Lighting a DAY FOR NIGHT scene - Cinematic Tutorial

Welcome. So today we're going to be going through a simple day for night transition setup.
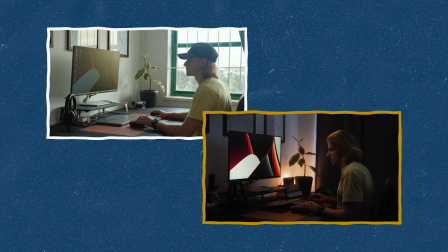This is going to be a small scene that we're going to be converting from a daytime to a nighttime interior.
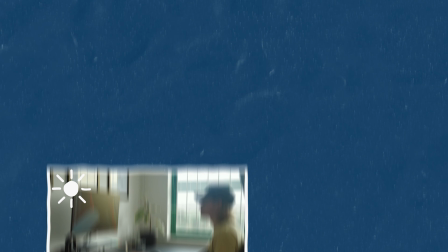Sometimes on locations, you'll find that you're limited by the time that you can be there. So doing these transitions is an easy way to get around those limitations.
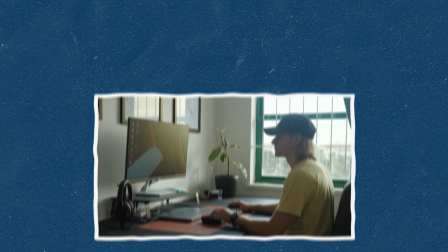So let's get into it. Okay, so here we are. This is our simple office scene.
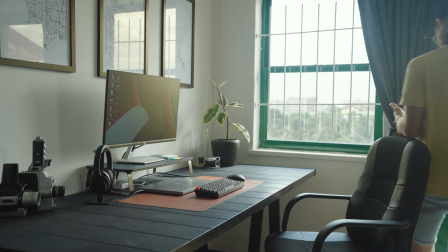What I'm gonna do first is I'm gonna close as many curtains as possible.
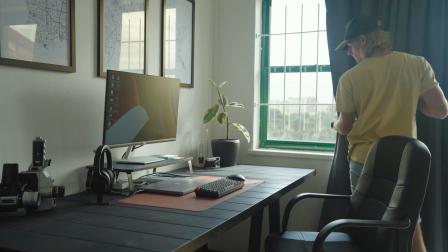I'm gonna close as many doors as possible because we're gonna need to get this room as dark as we can. So the first thing that I'm noticing when I'm looking at this scene is this massive window here.
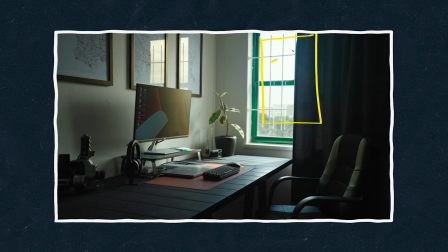So this is a big problem because in a nighttime scene, we would not be feeling anything outside this window. So what I'm gonna do next is I'm actually gonna change the white balance of my camera just from standard daylight,
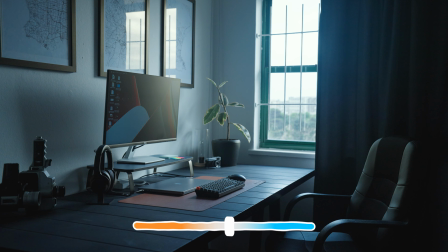5600 Kelvin, down to somewhere closer to 4000 Kelvin. And that is actually just gonna create a bit of a bluer feel to that light coming through. I have been quite intentional actually when choosing when to film this to make sure that the sun is never actually shining directly into the room.
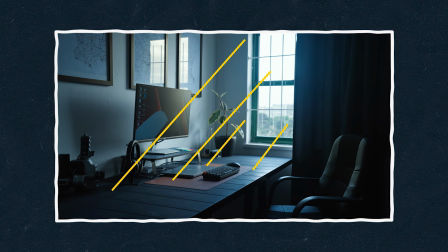Having direct sun rays is very challenging to get rid of unless you are just gonna be blacking it out completely.
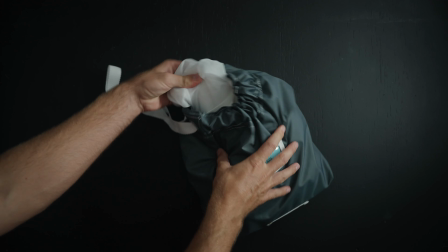What I do next is I take a piece of diffusion. This is just quarter silk, but you can use something thicker.
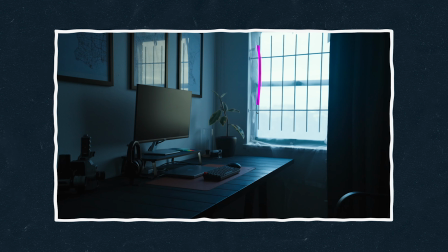You can use a shower curtain, a bed sheet, even just straight blackout over the window if you really want to darken things off. This is gonna be super helpful just to hide any texture out the window. It's also going to be useful just to reduce any contrast if you have bright sunlight.
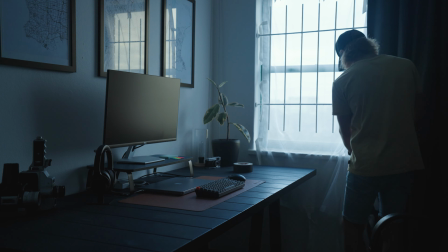What I would normally do is actually hang this from the outside of the window, but unfortunately in this scene we are on a double story.
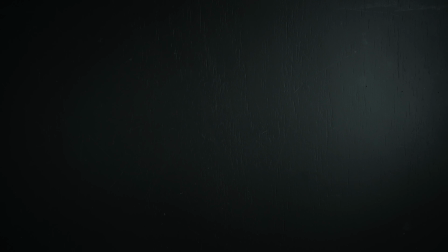But you'll see now this is actually okay. What I'm going to do next is I'm actually going to add shears.
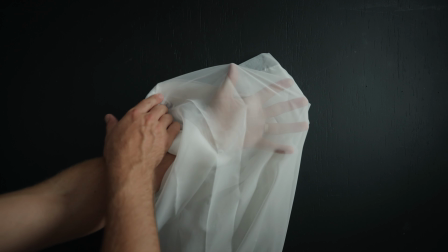So shears are just a beautiful way of just softening the light off,
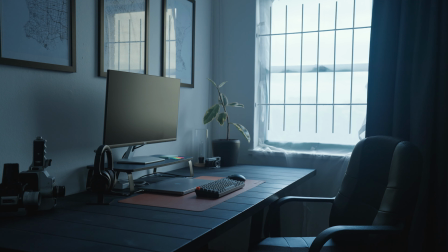something that we can put right in the frame and no one will ask any questions.
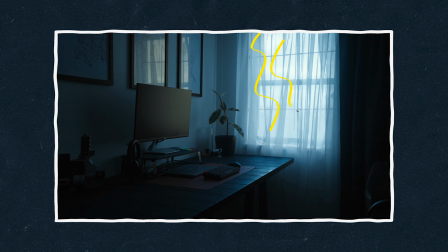So you'll see here that we've actually managed to create quite a nice dusk feeling scene,
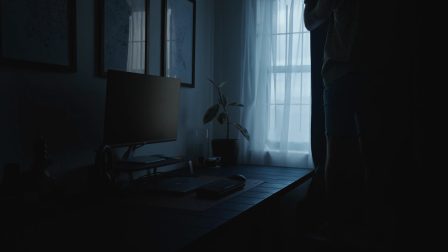which is beautiful, but not quite the look we're going for. From there, I actually went on to just completely close majority of the curtain. So pretty much closing it completely up, just leaving a small gap to see a bit of that blue glow coming through the side of the window there. So next, we have a pretty dark scene. We're gonna turn on some practicals. So I've got a little lamp here, and what we're gonna do now is we are just gonna need to add a bit more ambience to the room.
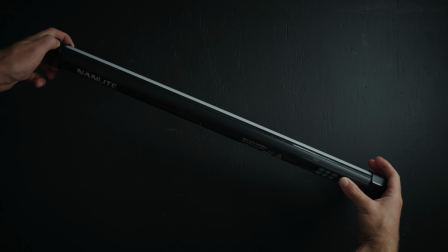So I'm using one of these Nanlite Pavo tubes, and this is just gonna be set up here out of frame,
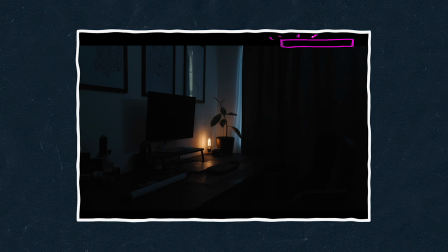shooting up into the roof,
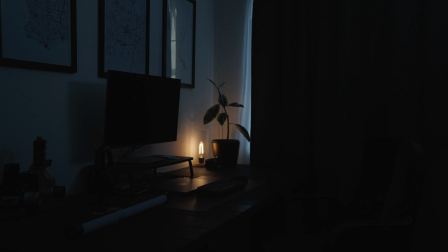setting this light to that 5600 Kelvin, and that is just gonna be lifting the ambience. Okay, so now that our scene is not completely black, we're gonna start to add some lights that are motivated by those practicals.
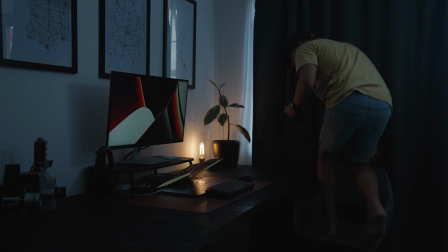So what I've done is I've added one of these Aperture MC Pros,
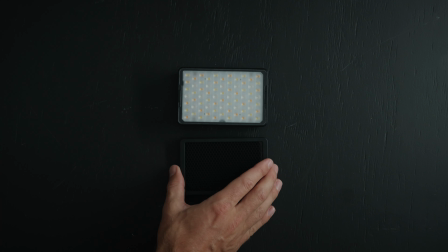and what I love about them is they have this magnetic grid that we can stick onto it and have a lot of control over spill of the light.
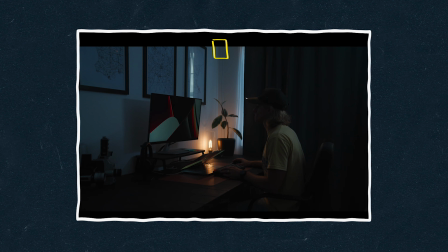So I'm gonna place this light up in the top corner of the room out of the scene. That is just gonna bring out the subject in the scene.
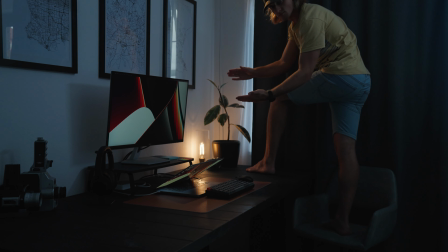So here is me awkwardly standing on the table, trying to convince you that there is an edge light there.
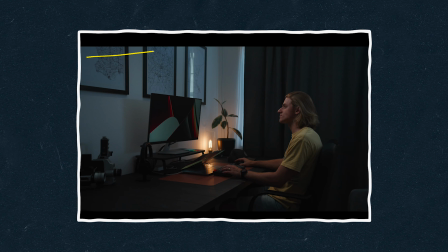What we wanna do is we want to add a bit of a key light, something that feels like it is kicking some light from this computer monitor.